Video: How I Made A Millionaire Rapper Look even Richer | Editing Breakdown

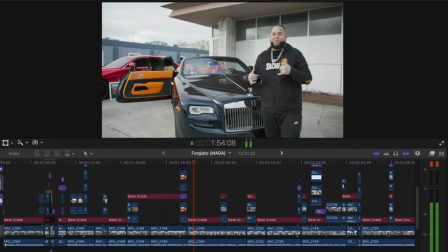495s 450 right here don't know what color what color should i wrap that you guys let me know in the comments i was gonna put trump on here all white put
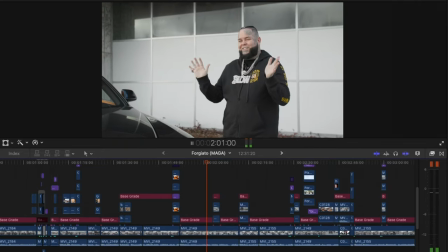501s him on here with the orange hair make the seat almost look like his hair for the interior once again i rotoscoped the car
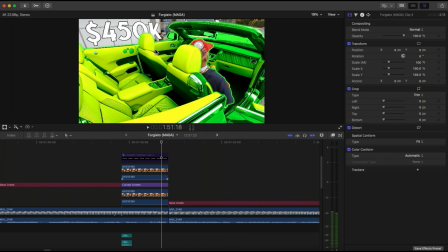508s
and added the same effect but for the title here i had to do it a little bit differently because there's a white background i couldn't add a glow so
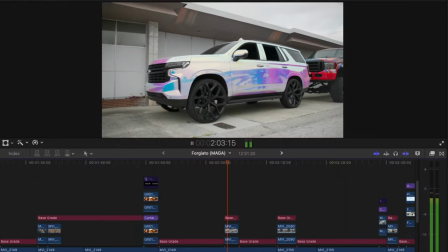516s
i just added a black outline this right here is one of my favorite day-to-day cars brand new Tahoe on 30s these 30-inch
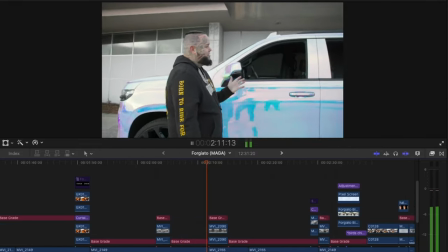524s rims right here almost the size of me got the stars in the ceiling these 30-inch rims were about $15,000 with tires tires let
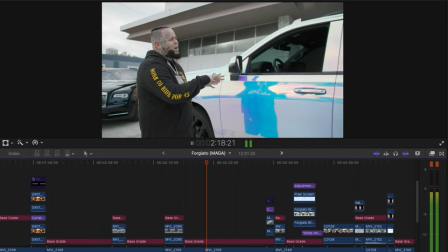532s alone $1,500 in tires so if it's a bad day to catch a nail this wrap was $10,000 with this chrome the truck I remember you know
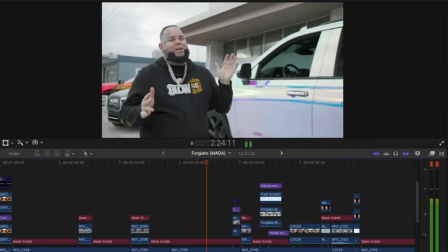538s adjusted market value that's the new thing to do when I paid a hundred so this truck all together is probably like
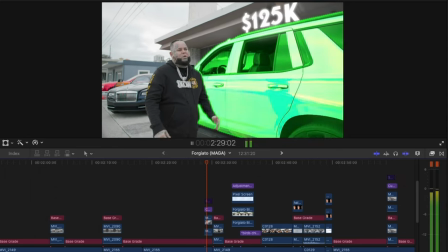543s mmm I would say $125,000 this truck's famous right here.
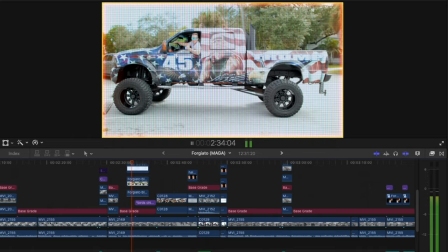548s Trump truck. 47. It used to be the 45 truck that you guys probably seen. Benny did stuff with me.
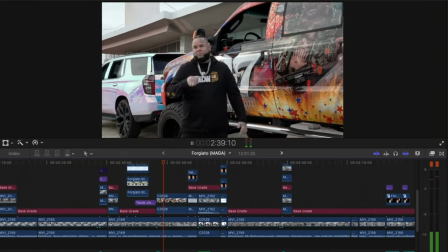553s So look we're back 47. Pause. The birds. Okay. Start back in the Trump truck?
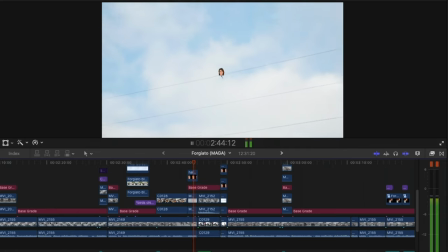558s Yeah, yeah, yeah. Come on guys let's go. Go! Now this is one of the craziest refs ever.
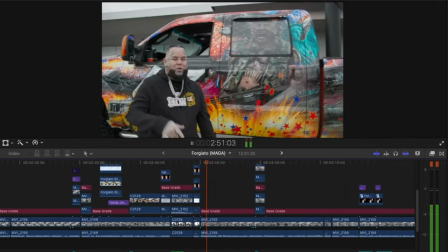565s We got two now. We got Trump on there. He will be your 47th president with the lift.
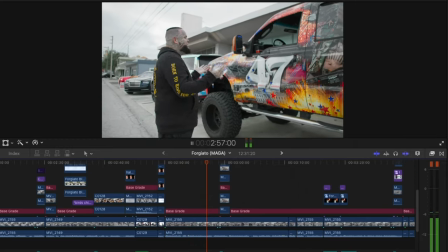570s The lift and all the wheels and everything together. We got stars on the ceiling of every single car I got. This This card right here, I got about $200,000 in.
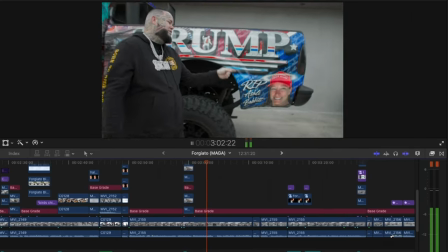577s Like I said, a lot of people aren't saying Ashley Babbitt's name, so I'm keeping her on there. Trump right here.
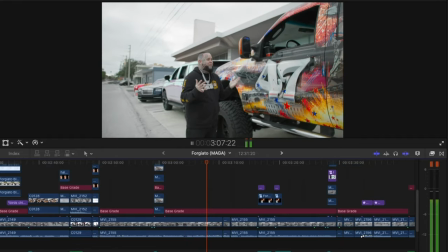582s So if you see this out, make sure you take a picture and make sure you post it on Facebook so all your liberal friends can see it.
That's something I like to do a lot for comedic effect, and you've probably seen me do it before, is after jokes are made, I like to keyframe the music to hit wherever it cuts over into the other scene.
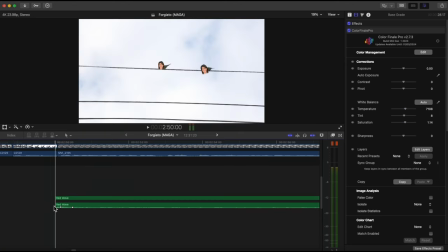601s
So that's exactly what I did. i had the keyframe of the music louder wherever the beat hit and i just lowered it down for comedic effect scat
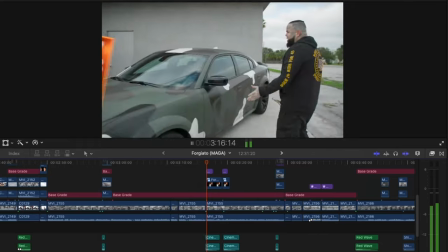610s
pack white body right here he comes up sounds great i heard of the rapper young dolf he was murdered so he did all his stuff camo
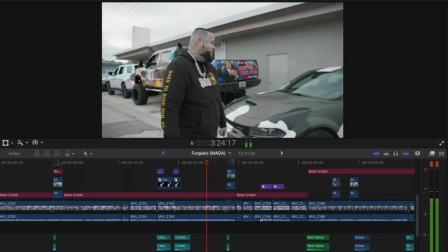619s i used to like his music so i went ahead and rap this camo just like he did this has stars in this this car i say all together was a hundred thousand
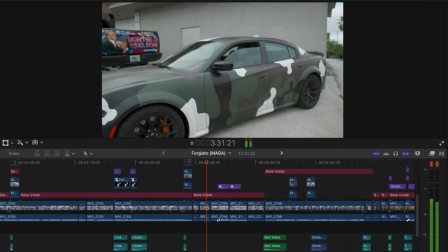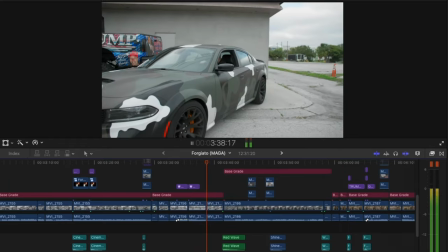Now this one was a bit more tricky to pull off. One, because the camera's moving a lot and he's moving a lot and he's got moving objects like the keys and stuff like that that had to be masked out.
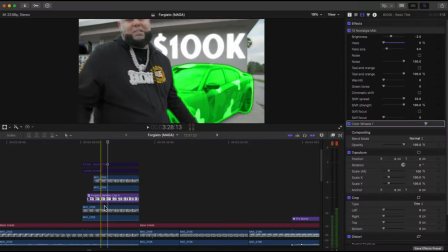653s
So here's what I did. So I had to roto out twice. One is the car because I had to highlight it. So I rotoscope the car and then another for the text that's tracked to the car.
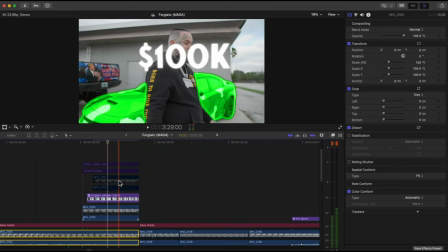666s
Because obviously if you look at this, you don't want the text being in front of them because it's supposed to be behind them.
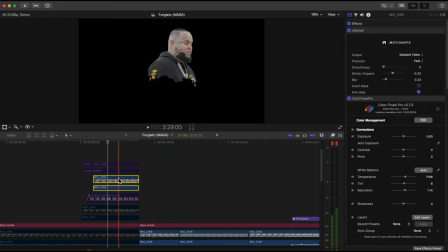671s
So once again, I had to rotoscope just the upper portion of him in order to have him in front of everything.
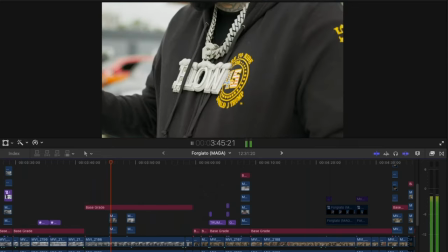681s Cars are dope. I see the new drip right here. I see that drip right there.
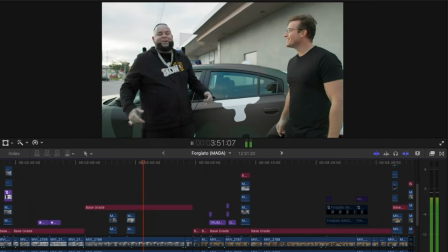687s Mega ring. You think all this stuff's hot? I got some heat I've been dropped in the studio.
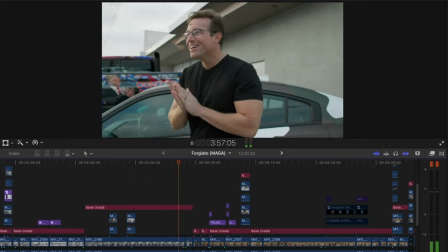692s Come check it out, my brother. Oh, it's kind of cold out in Florida, so I'm here for it.
Actually, when was this recorded? This was like January, February this year. And I live in Florida, if you don't know, it was cold at the time. And then it's been really hot lately. And then out of nowhere, literally yesterday, it was like high of 70 degrees. and today it's low of 40 something and it doesn't make any sense that's why I got the hoodie on but Florida is just Florida
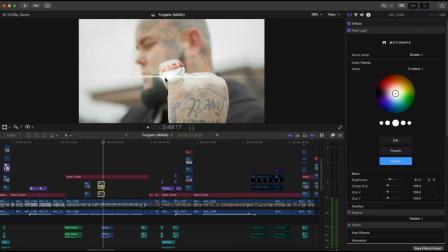727s
is very bipolar that's all I'm gonna say now one of the main effects in this piece that stood out is obviously the bling light flare off the ring which was believe it or not it was added yes I know it's not real that actually didn't happen off the lens I'd add it.
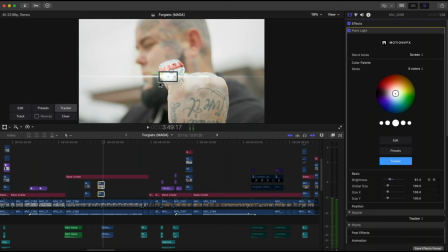744s
I added M flare, right? And then I just tracked it to the point of the ring that I wanted to.
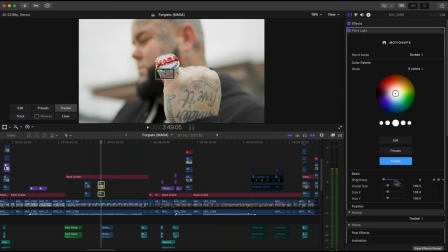750s
And then I added keyframes on the brightness as we go through.
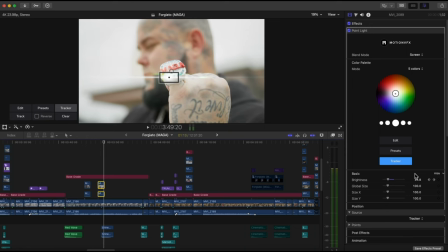755s
I had it shine up and a few frames later, I had it go back down to give it that shimmer, shimmering type of effect.
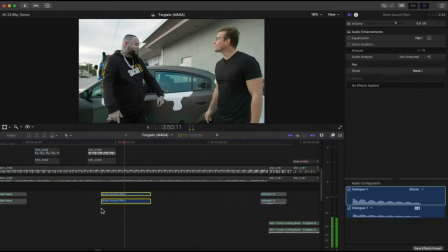763s
And then of course, you can't forget about the sound effect, which you might recognize from a previous breakdown I've done.
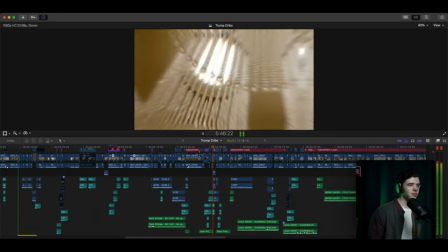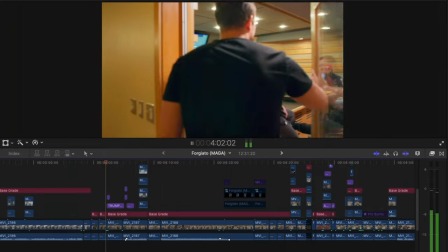Now here comes one of the heaviest sections as far as the editing goes inside of the whole project.
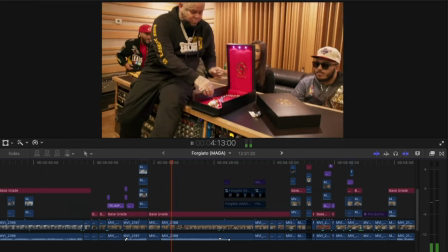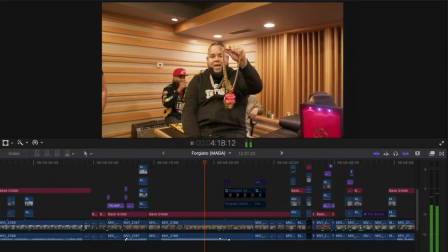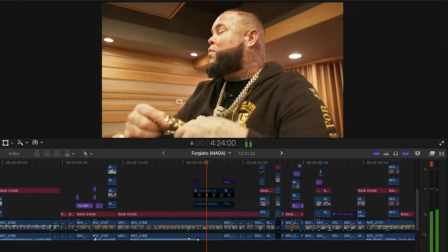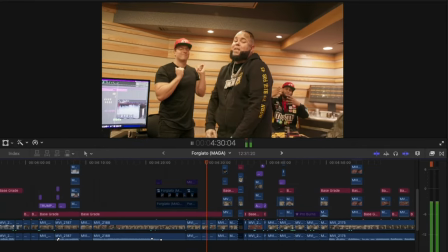812s They wanna put him in jail, but I write him in even if he's in a cell. I write you in, y'all need a dead day.
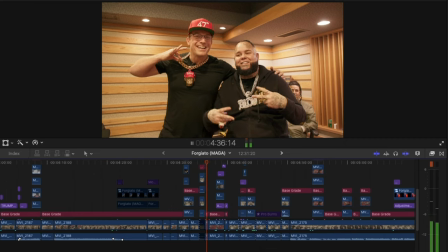819s I'm still coming through your hood in my red head. I might buy a mag of chain, let me call my jeweler.
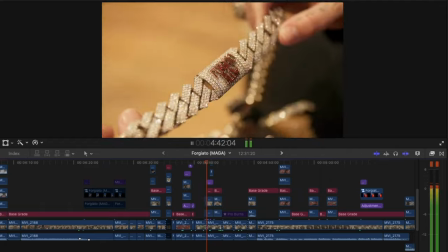825s I'm exposing all these rhinos like I'm lonely. We still don't have the manifesto from the shooter. Yo, girl like AOC, I want a girl like Brad Cooper. How much does this cost? How did you make this?
Yeah, pretty much a mini music video. So when the song played, obviously I lined up the music and stuff to fade in seamlessly with the speaker audio that's on the clip.
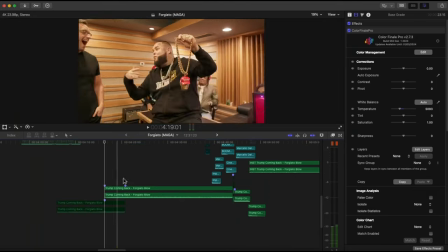847s
And I just faded that down with a couple keyframes and faded up the actual song.
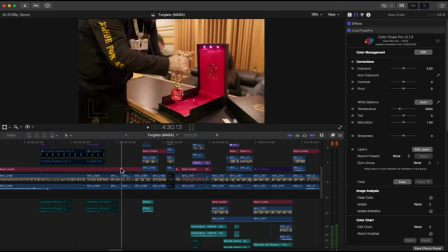853s
And then we get into the actual music video section. And that's whenever I start to kick in the effects that you've seen earlier on applied a lot more here and fun little story is this
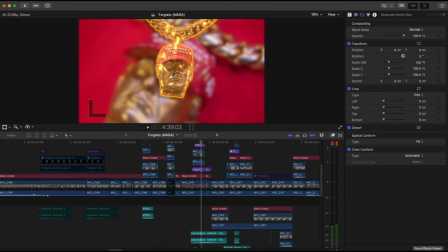866s
was actually one of the first times I added these effects especially when it has to do with the scene change like this showing the subject and then the background changes afterwards because I had that idea while I was editing through the section and then later on I went back through and added this same effect to
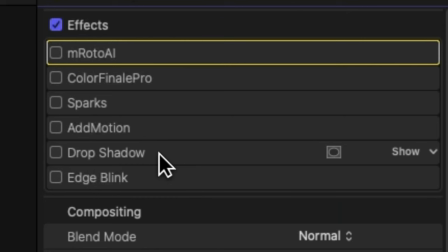883s
other sections and the way I achieved this transitioning effect going through this long line of effects here I I rotoscoped it out and now I use adjustment layers when I color grade most of the time. But when it comes to this, you have to add the color grade directly onto the rotoscope. Otherwise, it will affect what's underneath. And so that's exactly what I did.
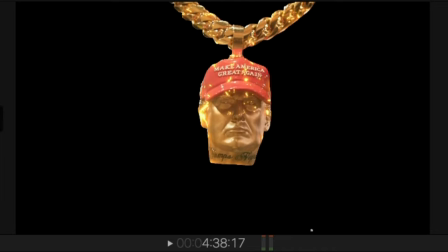903s
And then I added the other effects like sparks, add motion, a drop shadow to really make it stand out more, and then the outline. And yes, I know what you're thinking when it comes to, oh, how can there be a shadow when there's glowing going on? Listen, I'm editing the video, I can do whatever I want and make a cool effect. That's just what I wanted to do, alright?
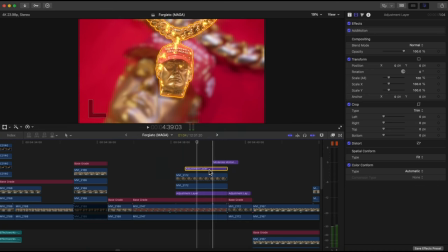927s
And then I added another adjustment layer over top to zoom in with motion blur, of course.
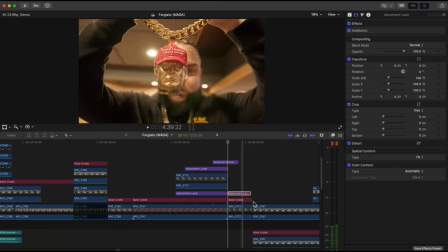935s
And lastly, I added add motion once again to transition into the actual scene.
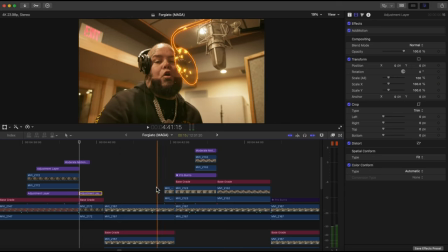941s
Now this is pretty self-explanatory, it's the same process. I rotoscoped out everything that's happening here.
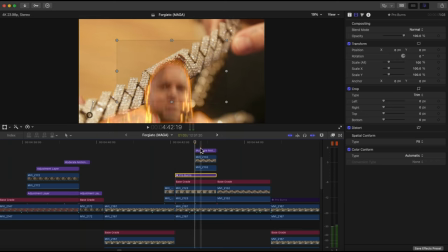947s
I added some zooms rotation and then for this I did the same exact thing as You just saw me explain.
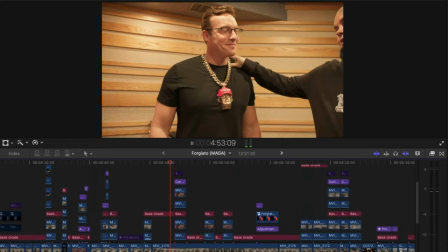954s How did you make this? There's 2,000 grams of gold. You feel it on your neck yet? So this right here is about a hundred thousand dollars Okay, ballpark hundred thousand.
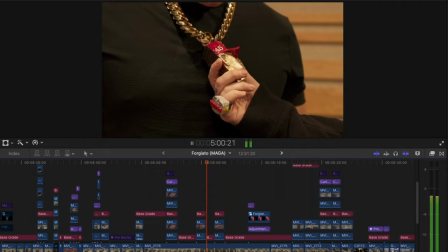963s I put the Trump's nephew on there So everybody knows we got a 45 on there 47 Trump already knows
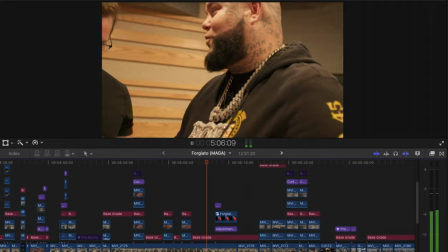969s Trump hit me up for a 47 hat before he even announces me the 47 president because I was there wearing it and it's in that car.
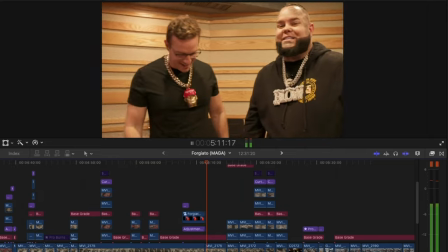974s Y'all seen that he autographed the mayor of Megaville. That's the thing out here, chain snatcher. You can't take these chains off.
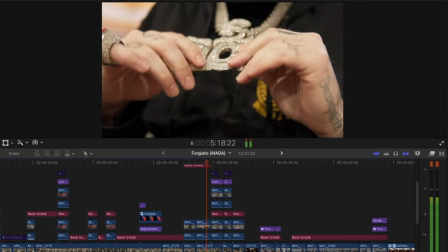980s So this right here is the 4G auto chain. This chain right here is completely iced out. You're looking at a quarter million dollars right here with the mega super bowl ring.
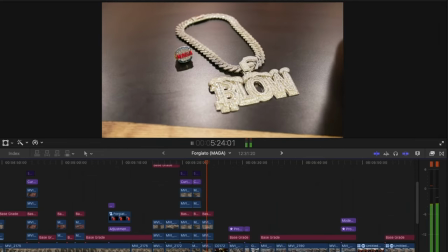988s It's got the big baguette stones in here.